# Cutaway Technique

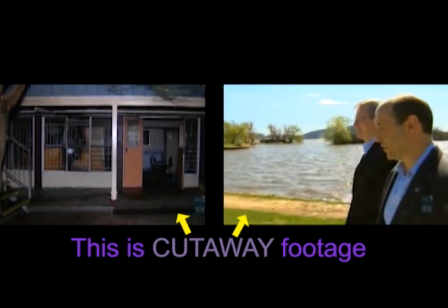0:02 Cutaway, also known as B-Roll or overlay, is the footage that will be intercut with your main interview during the editing process,
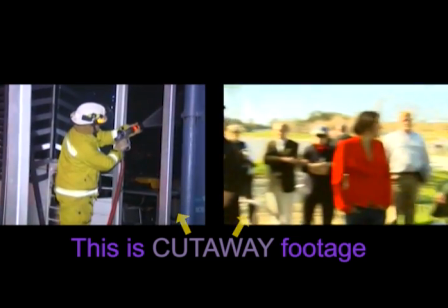0:10 to not only make your story more visually interesting, but also so that more information can be conveyed to your audience. The cutaway footage can also be used to hide cuts made by you when you edit your package together.
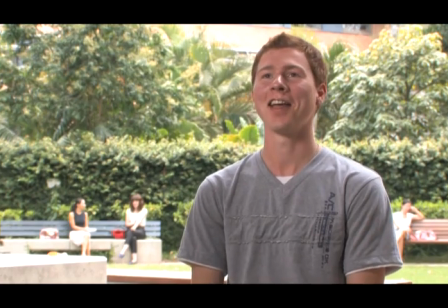0:23 For example, you might want to cut out sniffs, coughs, long pauses and so forth to construct a more effective, succinct delivery from your talent.
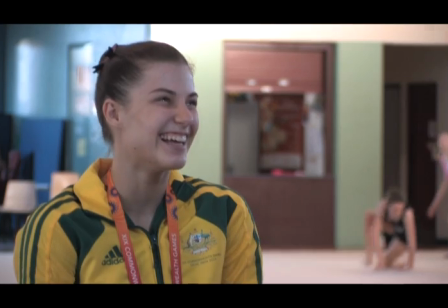0:32 Um, so it's, it's um, um, okay, um.
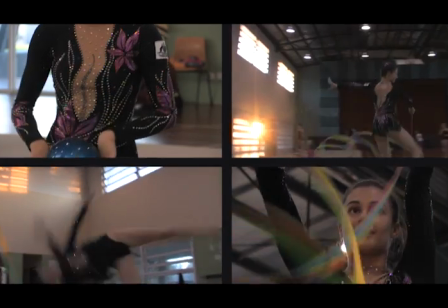0:39 Therefore, you will need cutaway to cover these cuts up. The more cutaway, the better it is when it comes to editing your package together.
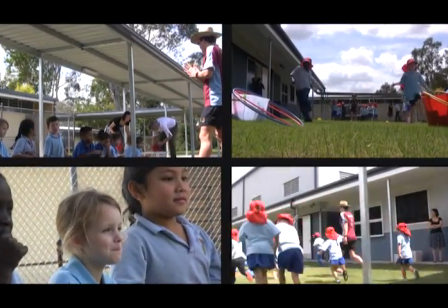0:46 So try and have a plan of at least a few different shots you want to get before you arrive on location.
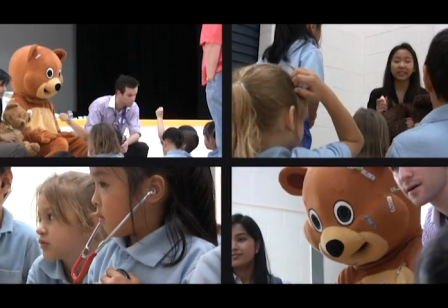0:52 It is common for a 1 minute 30 package to contain as many as 30 different shots of cutaway.
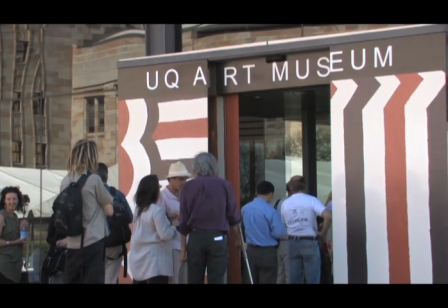0:58 And don't forget to film an establishing shot to set the context for the story. Signs are also very useful cutaway to convey this to an audience.
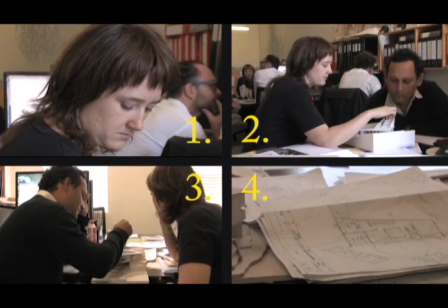1:06 You can easily get at least 5 different shots from the one idea. For example, if your talent works in an office, you might get a classic shot of them working at a desk.
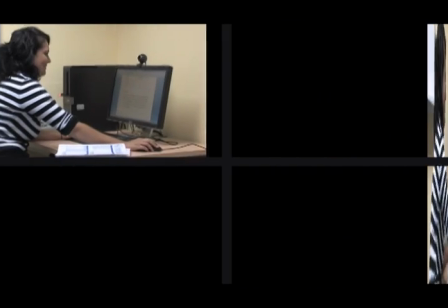1:15 First, go wide so you can see where they are working.
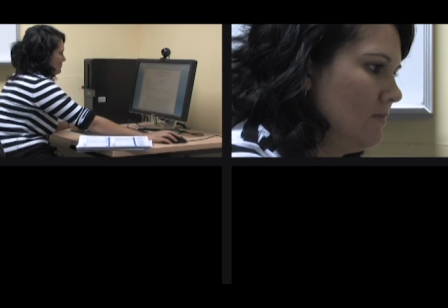1:17 Then you might like to try some extreme close-ups of their face, their hands typing or even the computer screen.
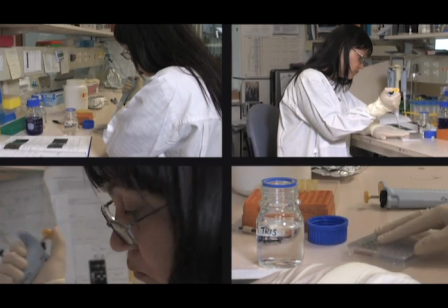1:25 Keep moving your camera around and changing the level of your tripod to make your shots more interesting.
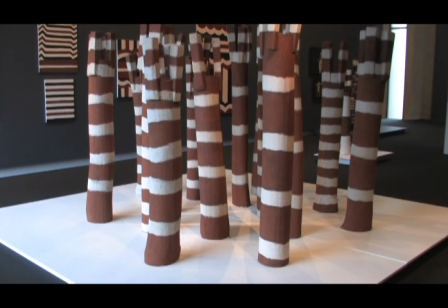1:31 Also remember to utilise different camera techniques like pans and tilts to present the different elements of your story in a dynamic way.
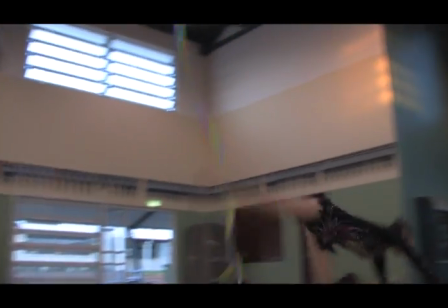1:39 One of the big keys to getting good cutaway is to constantly be moving your body and your camera to get different angles.
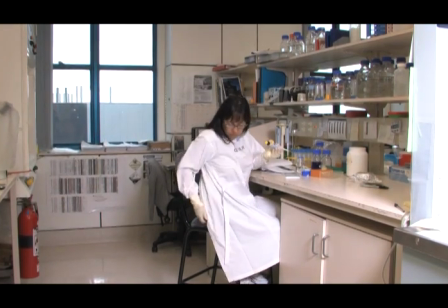1:45 Remember that people make the best cutaway, so even though it may seem a little strange to set up a scene with your talent,
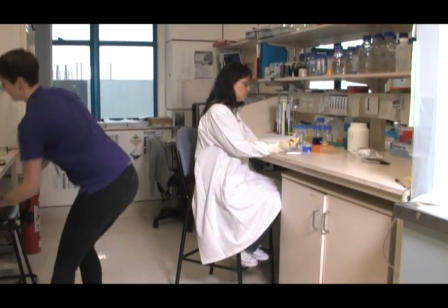1:53 the end result will give your package added value.